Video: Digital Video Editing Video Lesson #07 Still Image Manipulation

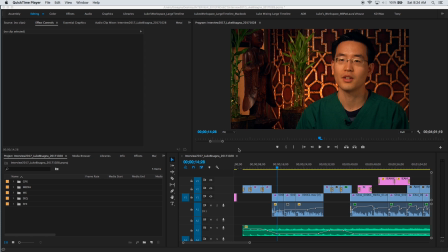All right, my friends, welcome to video lesson number 7. In this lesson, we're going to be doing some still image manipulation. A couple different things we're going to be doing. We're going to be moving still images on screen to add interest and cover
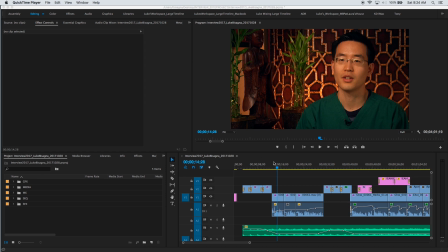some cut points in our initial soundbite in the interview project here with Ed Choi. So you can see we have a couple jump cuts here in this soundbite. Let's play through and check them out.
Is a natural method which we use needles, which does not contain any chemicals,
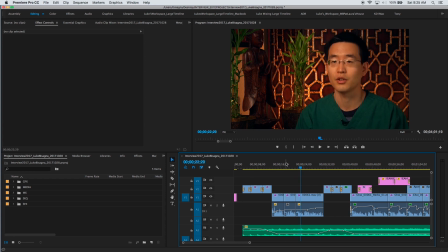and we use the needles to Okay, so what he says makes sense, and it's smooth and fluid, and it works,
but the visual doesn't because we see jump cuts. So what we want to do is cover those, and we're going to use still images to do that.
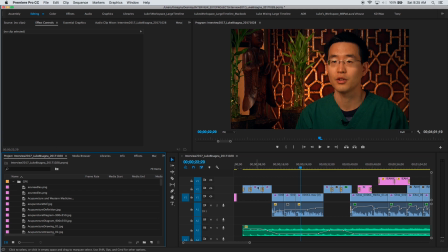So let's head over to our graphics bin here, and the first thing he's talking about is what acupuncture is.
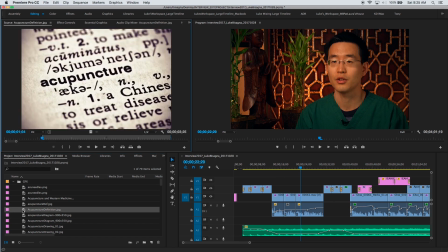So I'm going to grab the acupuncture definition here and use that to cover the first jump cut. So let's play through again and check for timing. a natural method which we use needles.
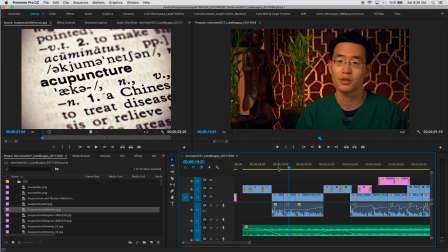Okay, so I'm going to have the definition come up right after he starts talking about what it is. I want to show him on screen for a short period of time and then go to the still image of the definition.
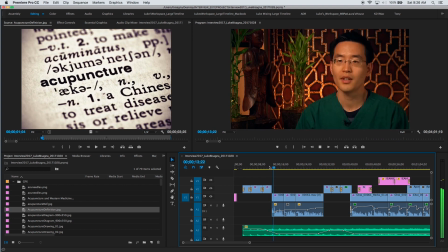So I'm going to check for timing here. Simply, acupuncture is a Okay, so I think I'm going to cut right around there. And then go right to the definition. So I'm going to mark my in there.
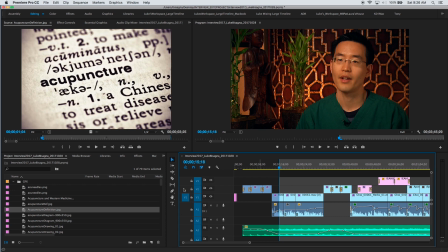I'm going to patch V1 to V2. And right when he starts talking about the fact that they use needles, I think I'll leave the first graphic and go to another one where I actually show needles. we use needles.
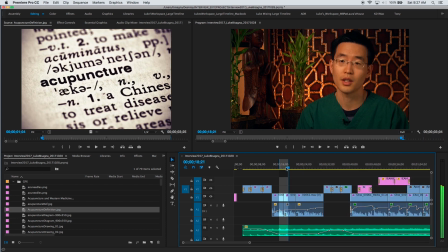Okay, right there. Mark my out. Maybe a little more on that. All right, so I'm going to remove the out that I have on the graphic up here,
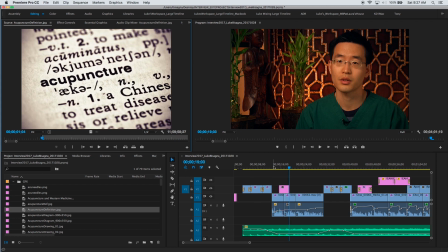edit this down, the period key, and there it is. Right over that jump cut point. Let's check it out. Whoops, doesn't cover the screen. Well, we'll have to solve this problem. Okay, so I like the graphic that I have,
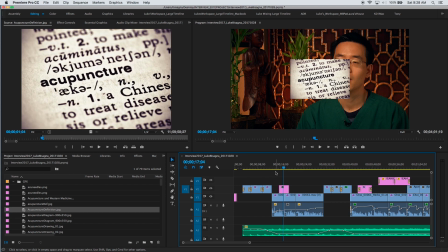but it has to be manipulated in a few different ways to make it interesting and really functional. So the first thing I'm going to do is select the graphic here,
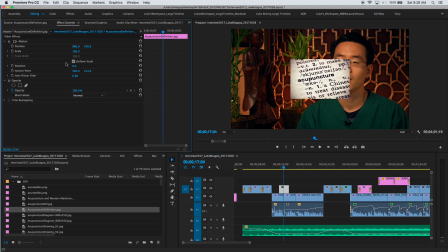head up to the effect controls, and scale it up so that it at least covers the screen.
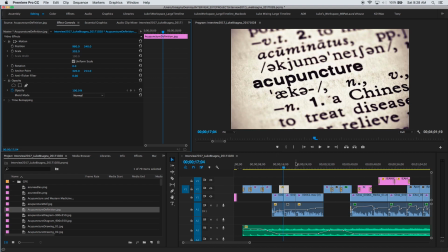There we go. Okay, so now we don't see the jump cut anymore. Let's play through here, check the timing.
Is a natural method which we use needles.
Okay, I like that.
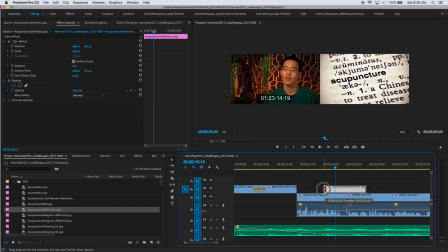Zoom in a little bit. I think I'm going to stretch the beginning here just a little bit.
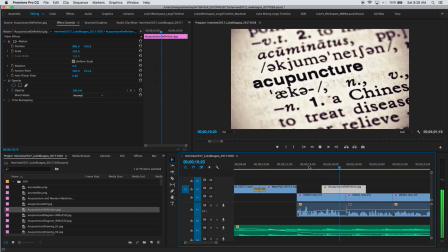Acupuncture is a natural method which Right when he says natural, we'll cut to that. Okay, so yes, we're covering the screen and we don't see the jump cut anymore, but this still image in and of itself is kind of boring. So let's add some interest. The first thing I'm going to do is add some movement.
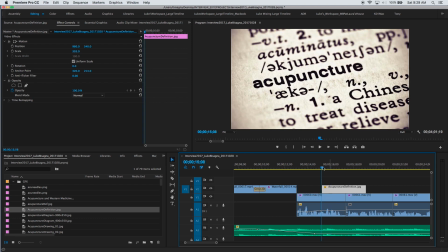So I'm going to move my playhead to the very beginning of the still, and I'm going to place a scale keyframe there. Using the stopwatch here, I placed my keyframe. You can see it poking its nose out right there.
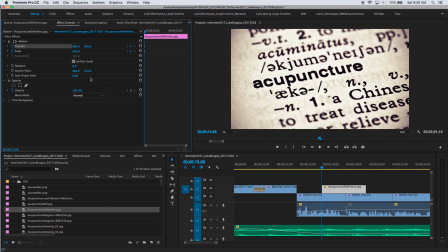And then I'm also going to place one for position because I'm going to have this still grow on screen to indicate sort of a camera push movement. And I want it to come toward the viewer and also move over to the right a little bit to keep the word acupuncture the center of attention.
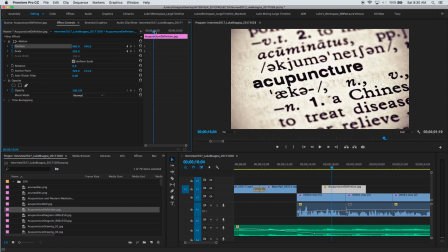Okay, so what I'm going to do now is go to the end of the still, hitting the down arrow again, one frame back. I'm at the very end of the still, you can see.
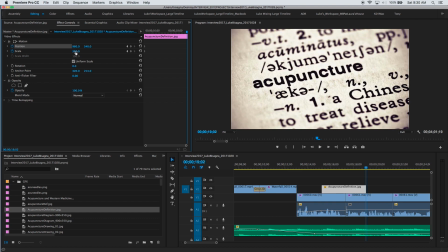And I'm going to scale it up just slightly by clicking, holding, and dragging over to the right in the scale area here. And I'm going to go to maybe, I don't know, like 325 or so. And then I'm also going to
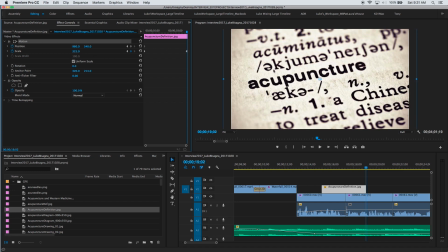click on the motion box here and move the still over to the right just slightly so that acupuncture is still the center of attention.
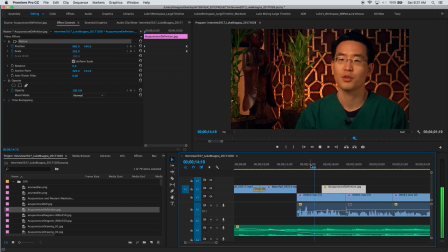Okay, so let's check that movement.
Acupuncture is a natural method which we use needles, which That looks nice, but I think there's a little bit more I can do here.
By using an old school trick with Gaussian blur.
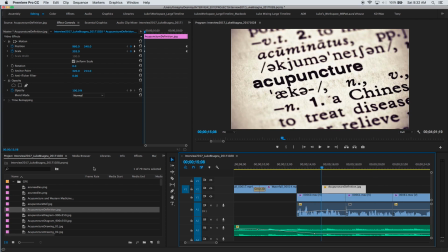So I'm going to head over to the Effects tab here. And in the search area, I'm going to type GAU and go down to the Gaussian blur effect here. Grab it, throw it onto the clip. And you can see just by doing that, nothing really happens.
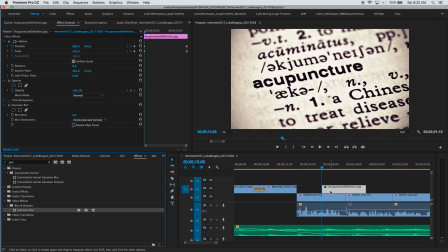I have to manipulate the Gaussian blur controls first. So you can see Gaussian blur is down here on the list of controllable items for this graphic. And I want to head down to blurriness here and adjust that.
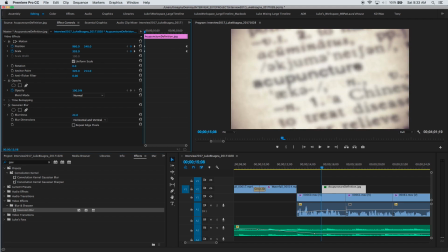So I'm going to make it about, I don't know, 25 or so, maybe 30. Let's try 30. I'm going to hit a keyframe on the stopwatch here, and I'm going to move the playhead,
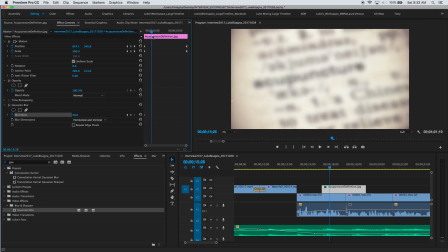I don't know, maybe 20 frames or so, and reduce the blurriness to 0. Clicking in, typing 0, enter, and now I'm going to play through that and see what type of effect that creates.
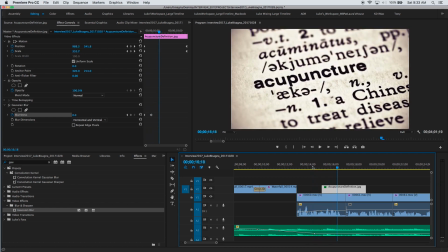Launcher is a natural method.
Cool. Looks like a camera focus pull.
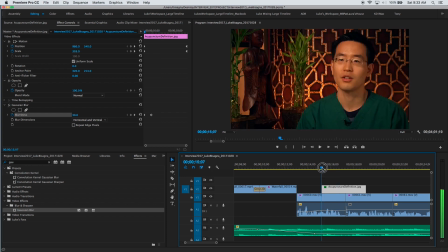Really neat. Adds some interest to the image. You can see at the very beginning here though, where it's at its maximum blurriness,
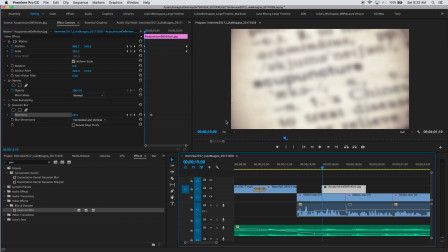there's a little bit of the screen at the very edge that's permitting the background to pass through. See this bright area right here? That's actually the background here passing through. So to deal with that,
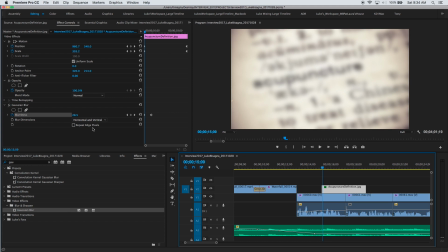I'm going to go to the Gaussian blur controls and click the repeat edge pixels box, and you'll see the background will disappear. Nice. Okay, so make sure you do that to prevent that background from passing through.
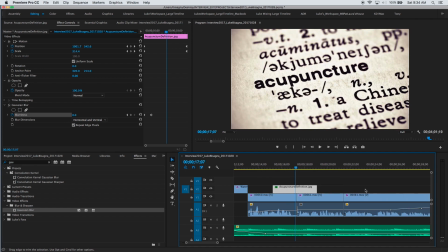Okay, great. So now what I want to do is continue construction here. So the next thing he's talking about is needles.
Needles, which does not contain any chemicals, and we use the needles to reduce.
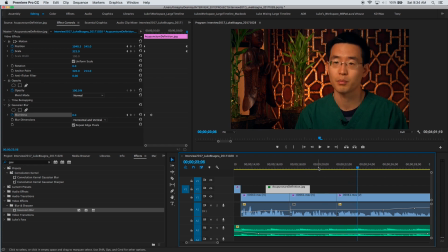And there's another jump cut to cover. Okay, so what I'm going to do is place an in here and maybe make this just over 4 seconds or so.
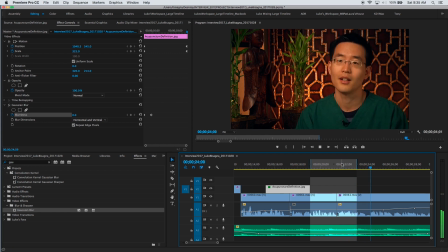We use the needles to reduce pain.
Okay, so let's grab some needles.
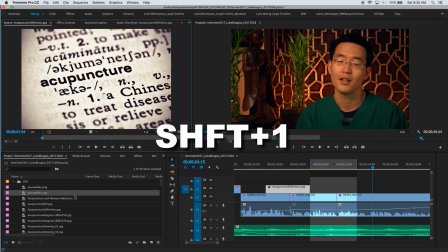Shift 1 to head back to our project panel. I'm going to go down to AccuNeedles here.
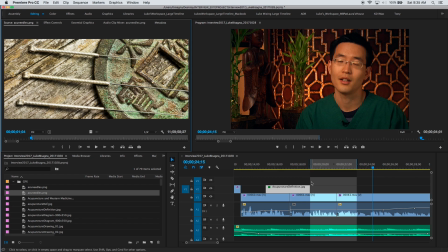And I'm going to edit them in right after our definition. Again, hitting the period key to overwrite. And there they are. Again, not large enough to cover the screen.
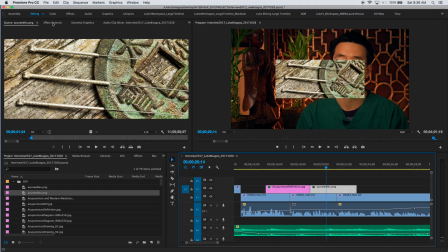So again, I will select them, go to Effect Controls, head up to Scale,
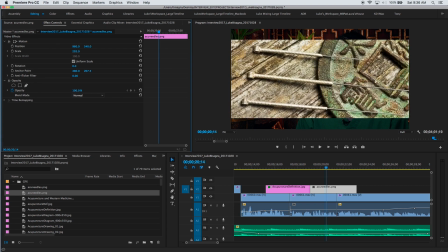click, hold, and drag over to the right, and ensure that they cover the screen.
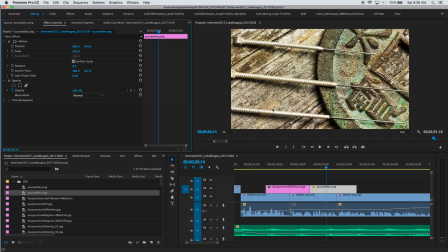That's good. So now I think what I'm going to do is do a lateral move. And I'm going to move these needles so that we reveal the points. So again, I'll go to the beginning of the clip.
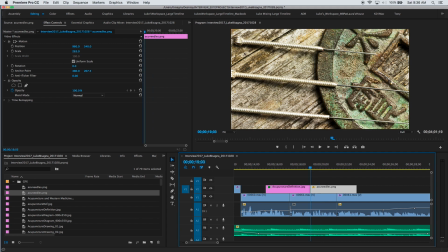And I've already got them scaled to where I want them to be.